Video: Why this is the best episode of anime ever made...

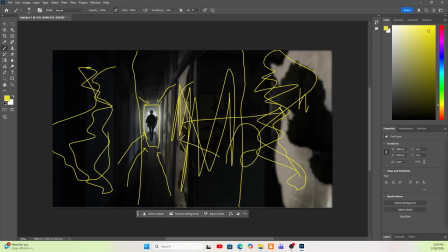And it kind of also gives this impression that Maki's kind of escaping as she heads toward this light source.
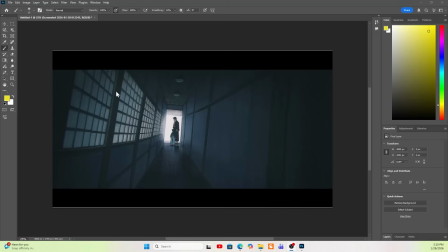And an interesting comparison shot, I think, to what's going on with Maki and the other scenes is this one with young Naoya seeing Toji for the first time. Again, we get the same kind of, you know, we'll draw our thirds lines. Goodness gracious, that is terrible.
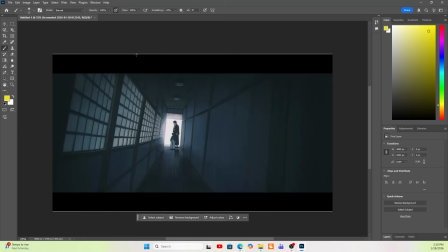Let's get rid of that. We loosely have our thirds lines here. Again, middle thirds may be a little big in this, but, you know, we can kind of cross out the left and right thirds were drawn to the middle.
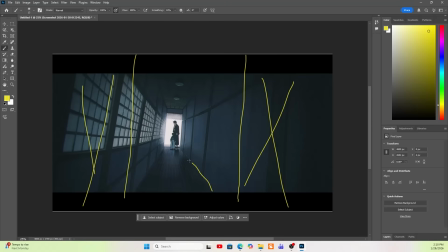And again, we could see these kind of leading lines with where the walls and the floors meet, you know, closing in to the middle of this frame to show distance, because that's how art works,
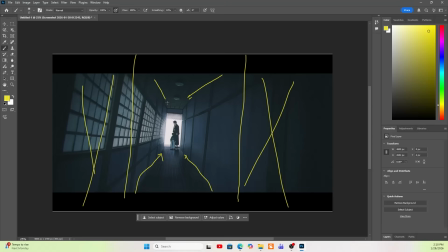apparently. I don't know. I can't draw for shit. You can tell by my little examples here. But again, they kind of get us into the door frame. It's the same, you know, setup as that last scene with Maki, where we've got the light source coming from the back, really dark elements in the foreground here.
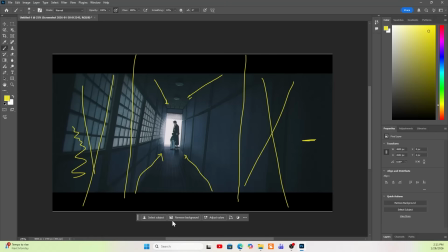The stuff that's close to us is mostly in the darkness and is mostly just kind of walls. It's unimportant. It's not the subjects of our scene, Naoya and Toji. And this feeling of trappedness, I think in this shot, personally, to me, kind of gave a reversed feeling, where for the other ones, it felt like Maki was being kind of trapped in.
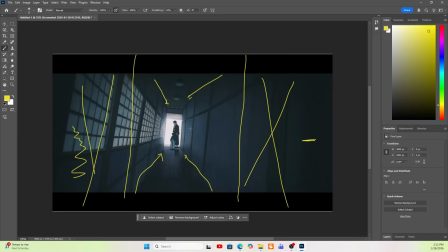She's being constrained by these walls. It's a really stuffy environment. I think the fact that it's Toji, as opposed to like pre-awakening Maki, kind of gives us this like aura of everybody is trapped in here with him.
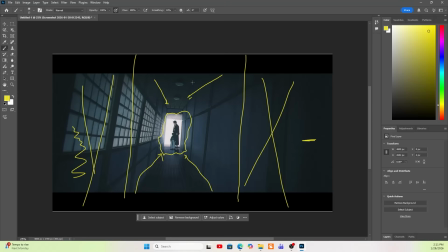I don't know if that's just the story knowledge kind of overpowering maybe what's going on with the visuals here, but I think the fact that he's actually... Okay. Should be good now. My computer just crashed, so I was having some technical difficulties.
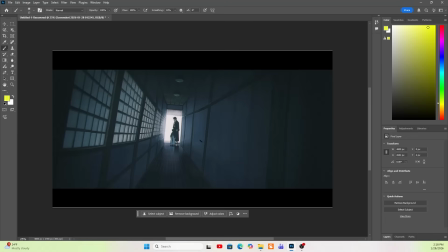Okay, I think I was here. I think I was talking about how in this shot we can kind of see that the line that Toji is standing on is sort of beyond the line of this wall here. So he is kind of outside of the confinement of these walls as compared to Naoya,
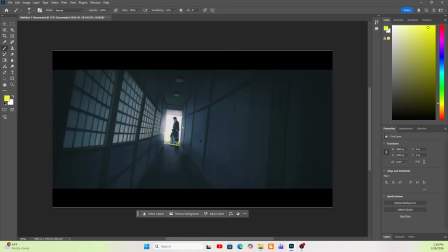who's the one who seems sort of trapped looking out into this space that Toji's occupying. Which I think to me kind of gives this sensation, since Toji's walking by, he's not really, that's how we know for a fact that he's not on this same line. but just visually,
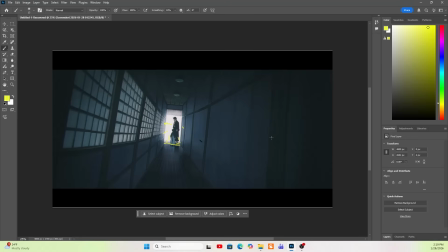I think the fact that he's kind of behind where these lines are coming to a close gives the sense that he's not the one that's enclosed. It's Naoya and all of the stuff back here that is kind of enclosed by these walls, that Toji is, the one who is free.
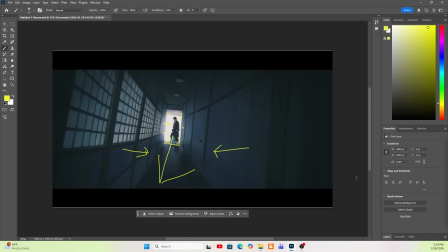That kind of comes through in the shot a little bit because he exists behind the confining space that's been so important to the last, to the other shots inside of the clan with Maki.
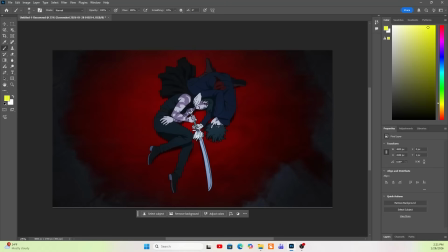This is another thing that I kind of actually meant to include in my analysis of the dynamic between the sisters, but I kind of didn't get to, is that they kind of appear in like, maybe it's a little bit of a stretch, but in a kind of like yin and yang-ish shape in a lot of these scenes.
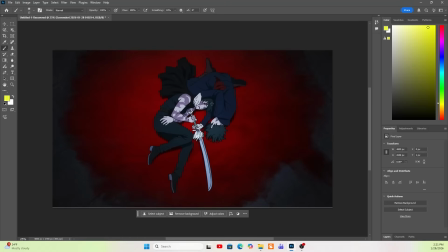They're kind of like formatted in that same, like, whoop, whoop, we can kind of draw it out. Whoop, here.
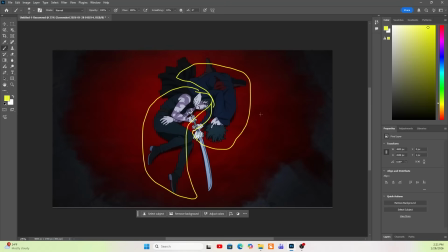It's kind of like loosely that shape that they're represented in a couple of these scenes. And I think that's really interesting from, a character perspective, because we kind of get this, yin and yang is, kind of, as I think we all know,
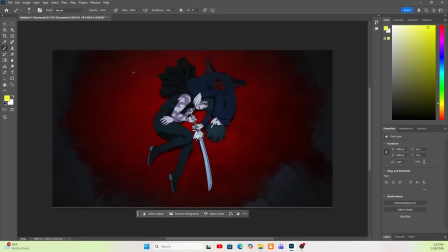about the concept of balance and, how a little bit of one thing exists in everything else. And I think, maybe the black dot in Mai's white and the white dot in Maki's black is kind of cursed energy and a cursed technique versus a heavenly restriction.